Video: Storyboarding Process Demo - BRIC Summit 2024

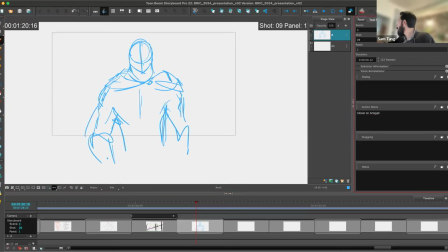are clear um and you know like okay so he could be walking like that um
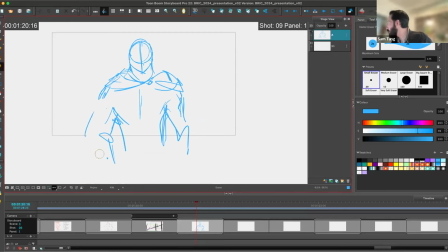be more interesting i think this was actually in a comic it is maybe he's like kind of got his like cape pulled over him like maybe it's like really cold here that would be like that kind of
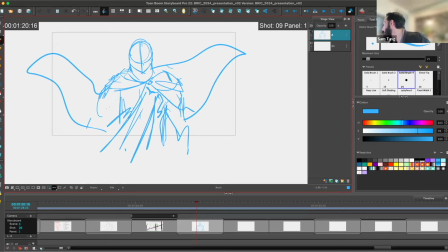makes like the stakes a little higher right so like his arm is kind of under here and he's like pulling this cape like maybe he's like even got both arms like wrapped around
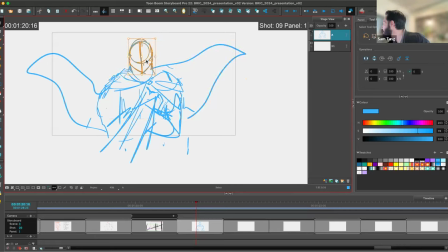himself and his head could be kind of like hunkered down a little bit more um right like really make the
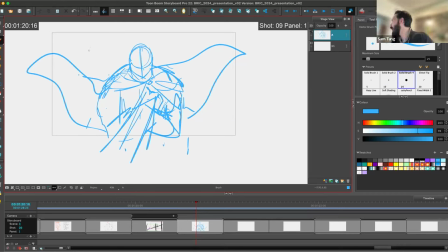audience like not want to be out here um i'm not going to have a snow machine but it's fun to think about maybe there's some like snow or rain or something like that. And he's walking for the camera.
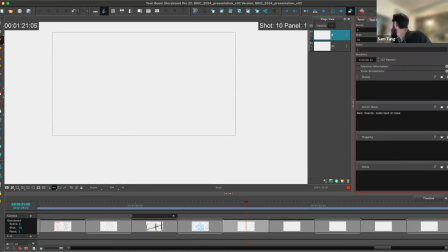Okay, what did I say next? Medium reverse. Looks back at noise. Okay, so I thought this would be like, yeah, like maybe he like, we'll put in a background first.
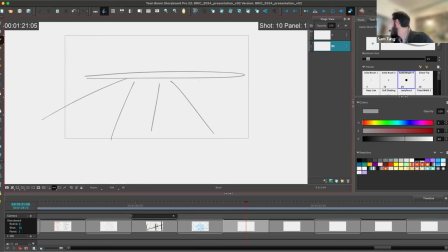So let's say he's like, it's like kind of going uphill. It's like a little rough perspective grid. And like, say the forest is up here. These are the trees. And then he
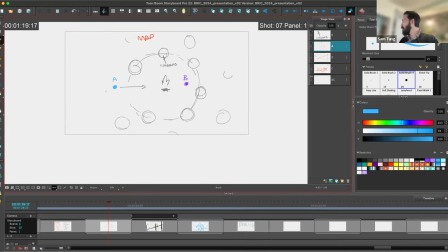uh now he's moving we said back when we drew our map that he's going to be moving like left to right right that's our goal so
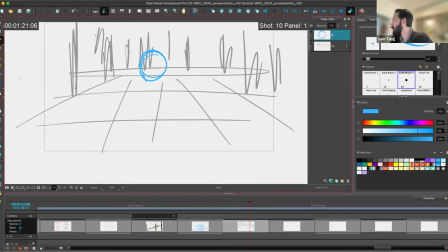if he's looking behind him we really should try to have him look on the left side of screen the right side of screen screen right screen left he's going to look back over his shoulder to escape he's looking back um when he hears like the howl
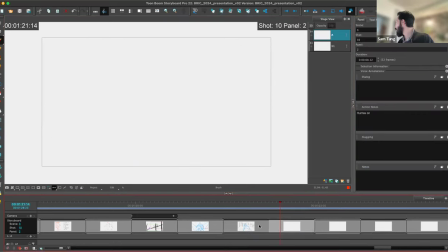and then he's going to keep going. So here's something else we can do in Storyboard Pro. We can duplicate this whole panel. So now we have two of these.
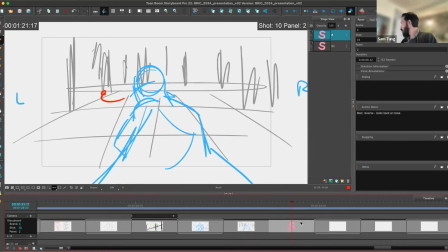And then I don't have to, like, draw the background again, right?
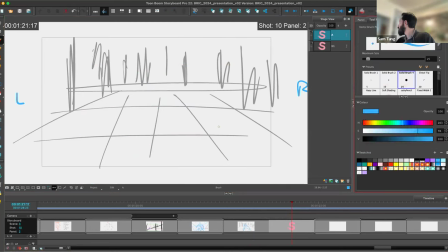So I can, like, take him and I even can onion skin this so I can, like, see the previous panel. And I'm going to draw, like, this is Kate flowing. And he like continues, right?
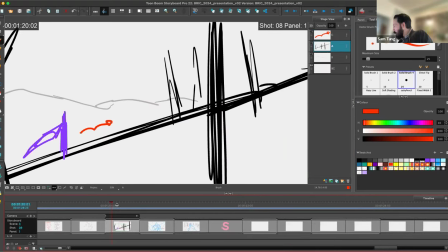So now we're like kind of getting a little sequence together. You know, moving uphill, he's bundled up.
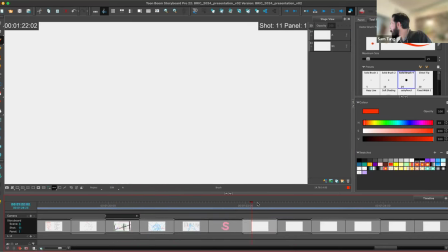He looks back at a noise and then he like keeps going. We'll do like another one or two. And then we'll, we can like do some Q&A. We can keep drawing too.
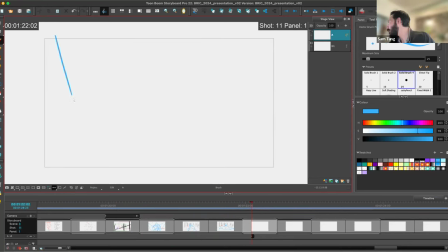Okay. So yeah, I thought it would be cool. And I'll have to think about this. like the best way to do this, like we could have, I thought it'd be cool to like see his feet like walking on the ground. Here's the ground, just like some grass, rocks.
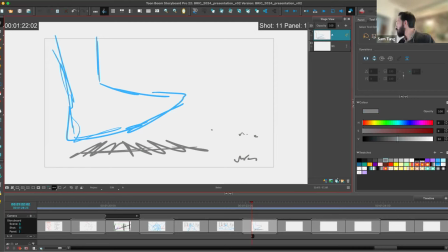You know, do we wanna see this like in profile or do we wanna see this like, you could see his feet walking like from the front.
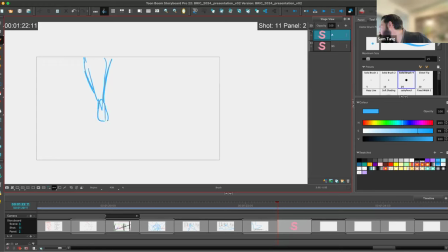I think either way, like it'll be, this is like some feet i think either way like you'll know what you're looking at but you know is one better than the other i
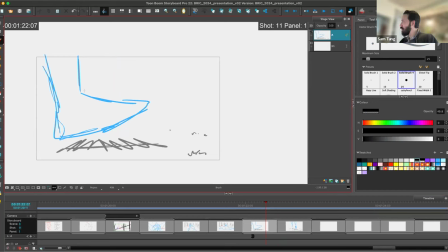think i would lean towards this right because i think you have a nicer silhouette of that foot um it's gonna like be more clear i think also like when you're shooting something profile there's kind of like directionality to it and so if he like it's like easier to see direction like side to side than like that neutral so i think if that foot like is walking and then stops.
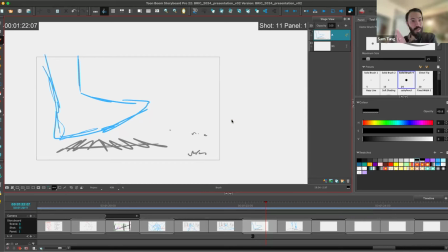It'll give a different feeling to the audience. Like, oh, he's been on this journey and now he's stopped in his tracks. All right. So I'm going to get rid of this one. I don't like this one. So we'll delete that. You throw away storyboards a lot. You try stuff that doesn't work. You try something the director doesn't like it. You throw it out. You try something everybody loves it.